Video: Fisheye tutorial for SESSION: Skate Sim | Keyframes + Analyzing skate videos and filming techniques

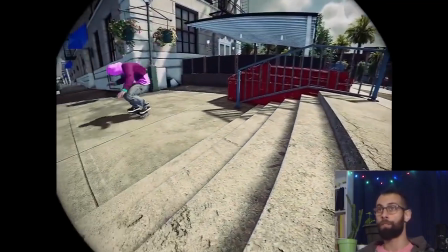(4:20)
And we still have a whoosh in here as well, right to left. But we put more emphasis on the traveling, right?
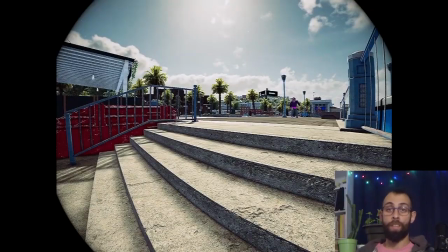(4:27)
The space, the environment. The next technique is what I call a panning shot for close-ups, right?
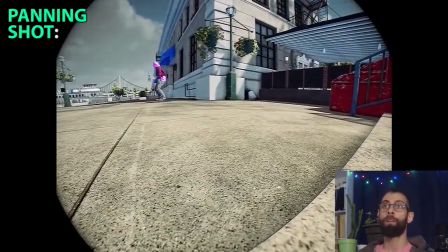(4:35)
A close-up panning shot maybe, and it looks a little bit more like this. So as we can see, we're obviously much more close to the actual trick.
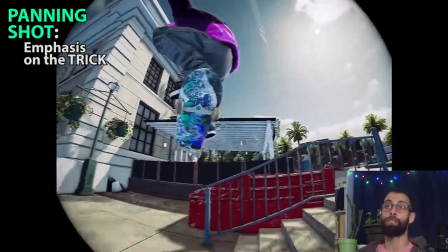(4:43)
This is for putting emphasis on the trick itself, all right? So the same thing with the same number of keyframes.
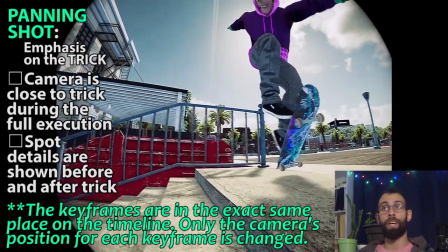(4:51)
We're starting very close. We're still emulating action through camera work.
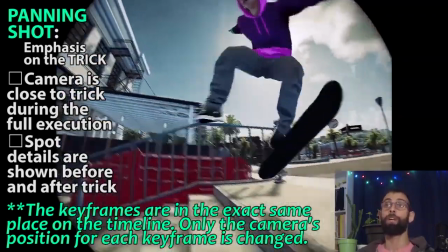(4:55)
We're going up and down as the skater's going up and down. We're just very close. And we still have a whoosh in here as well.
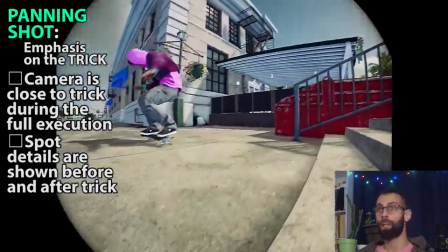(5:02)
Right to left, all right?
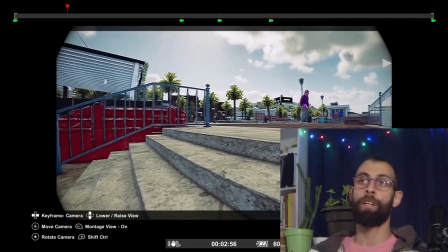(5:04)
It's just now we're very close. a word of caution, be careful not to have your camera angles change too drastically from one keyframe to another,
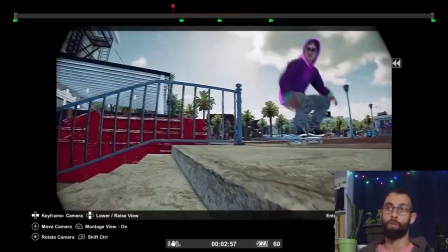(5:13)
because that's going to make some really erratic camera work if you're not careful with a close-up like this.
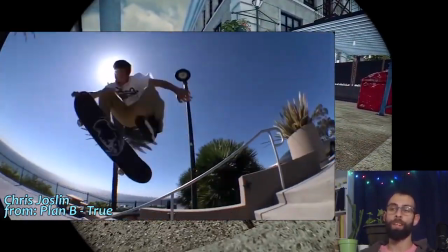(5:18)
But the important thing here is it's subtle, but it's there, all right?
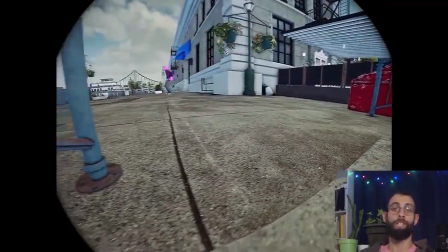(5:25)
We're not exaggerating the camera angle changes too much. It's subtle, but it's there.
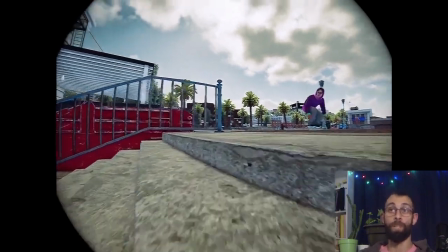(5:32)
Those are words to live by, all right? In terms of camera angle changes from one keyframe to the next.
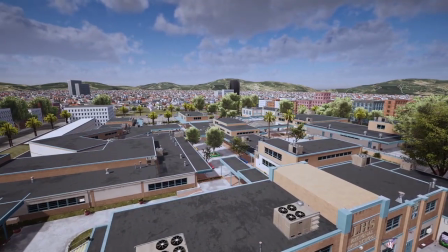(5:47)
Hey buddy, I wrote you a beautiful text, so let me read it to you while you watch this pre-recorded gameplay.
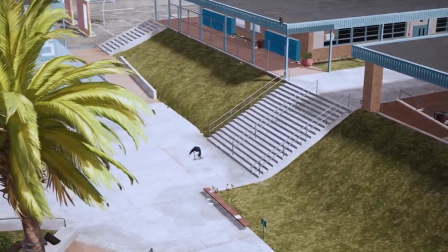(5:55)
So I want to offer a broader perspective, a wider view on skate filming as a whole.
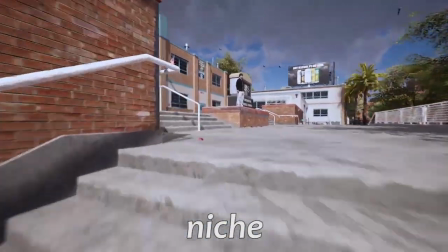(6:00)
Now, filming action sports is a niche in its own right, and filming skateboarding specifically is a niche within a niche.
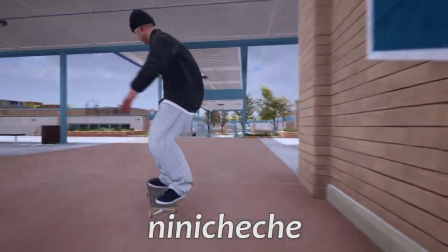(6:08)
But then Session comes in with its replay editor, and now it's a niche within a niche within a niche.
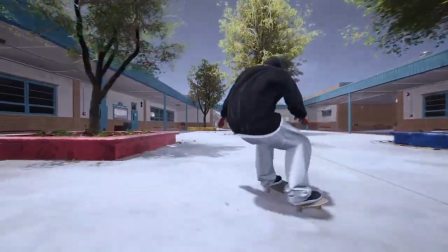(6:14)
And I kind of want to sort through all of that a bit and share my comprehension of all of these layers.
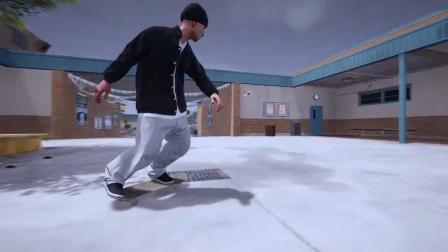(6:19)
And it's an aspect of the skate industry that has always fascinated me.
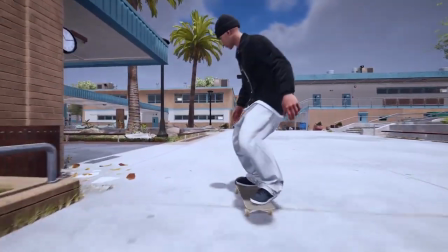(6:23)
So like I said before, this is my understanding of the why behind the how of skate filming.
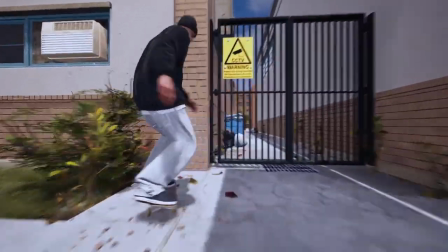(6:29)
So, the golden rule of skate filming is the camera must emulate the action,
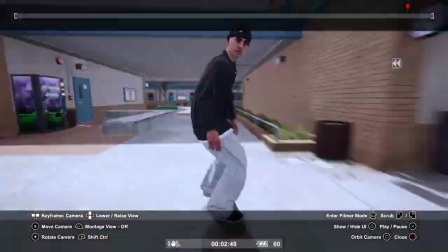(6:36)
which means that the camera must be doing exactly what the skater is doing as they are doing it.
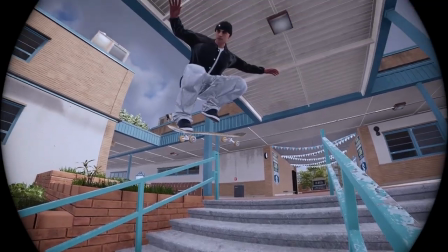(6:43)
Skater goes up into the air, camera looks up. Skater comes down from the air, camera looks down.
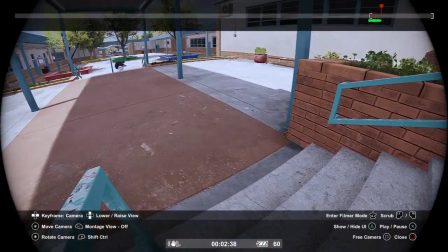(6:50)
This immerses the viewer into the action, conveying to the viewer the feeling of doing the action themselves, alright?
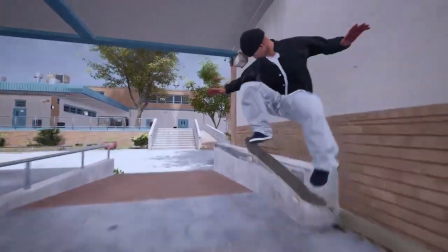(6:59)
Now it's important to note that the camera is not reacting to the skater's actions,
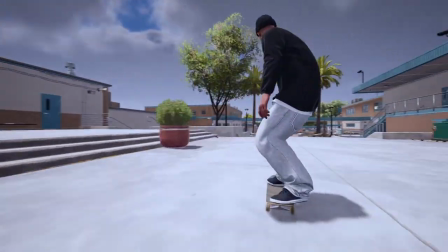(7:05)
because a reaction is a different set of actions as a consequence to the initial skater's action.
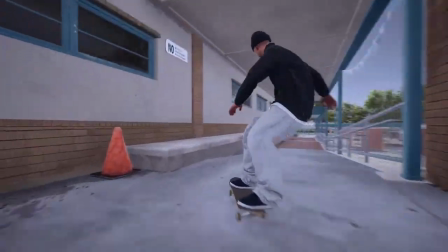(7:12)
The golden rule here stipulates that the camera's actions are the skater's actions as they happen.
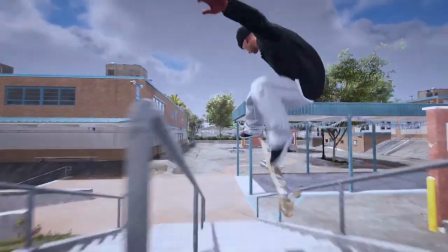(7:19)
They are one and the same. So in any given trick,
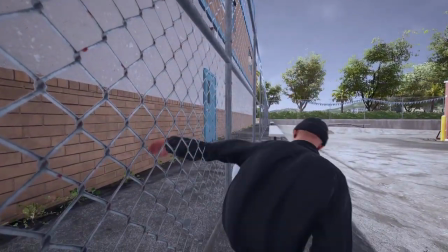(7:23)
there are 3 key moments that always happen that you can and should use as your references for when the camera must do something.
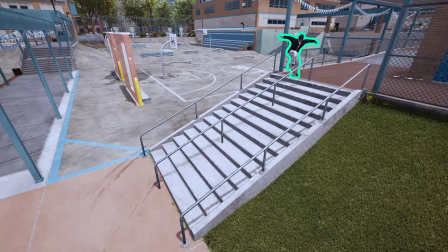(7:32)
Those key moments are the pop, the middle of the trick, so the apex of height, and the landing.
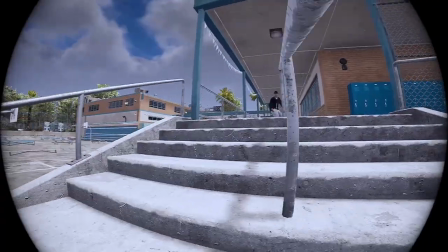(7:38)
Each of these key moments must instantly trigger the camera into doing something to match the action that is happening.
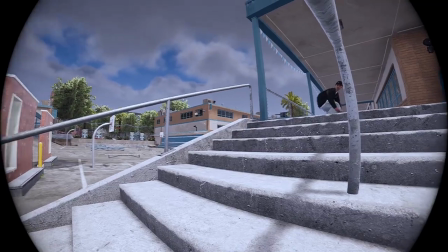(7:47)
One other really important element is screen real estate.
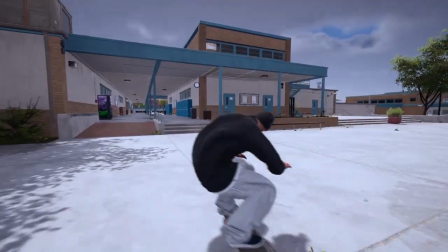(7:52)
This can be translated loosely to the amount of pixels on screen that the board,
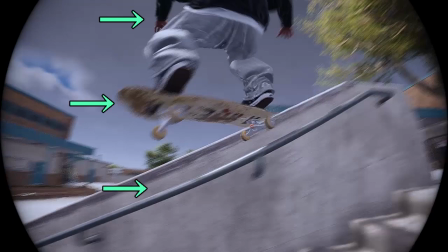(7:58)
the skater, and the obstacle occupy while the trick is happening.
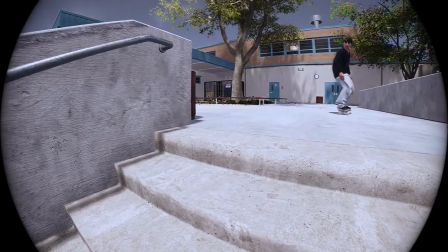(8:04)
With a fisheye lens, most of the time,
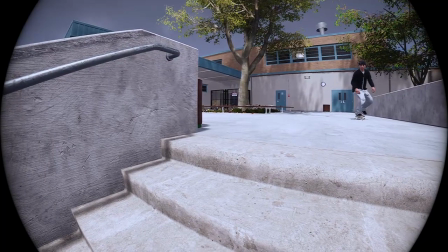(8:06)
the shot begins with the spot or the obstacle having at least 50% of the screen's total real estate.
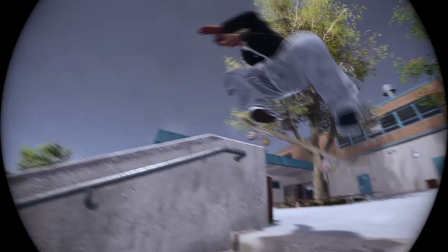(8:15)
And then the skater gains space on screen or even overtakes the majority of the screen real estate.
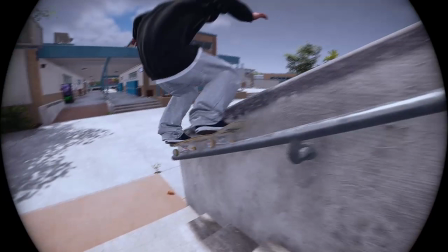(8:22)
This is where we're going to prioritize the board, so the trick as it happens.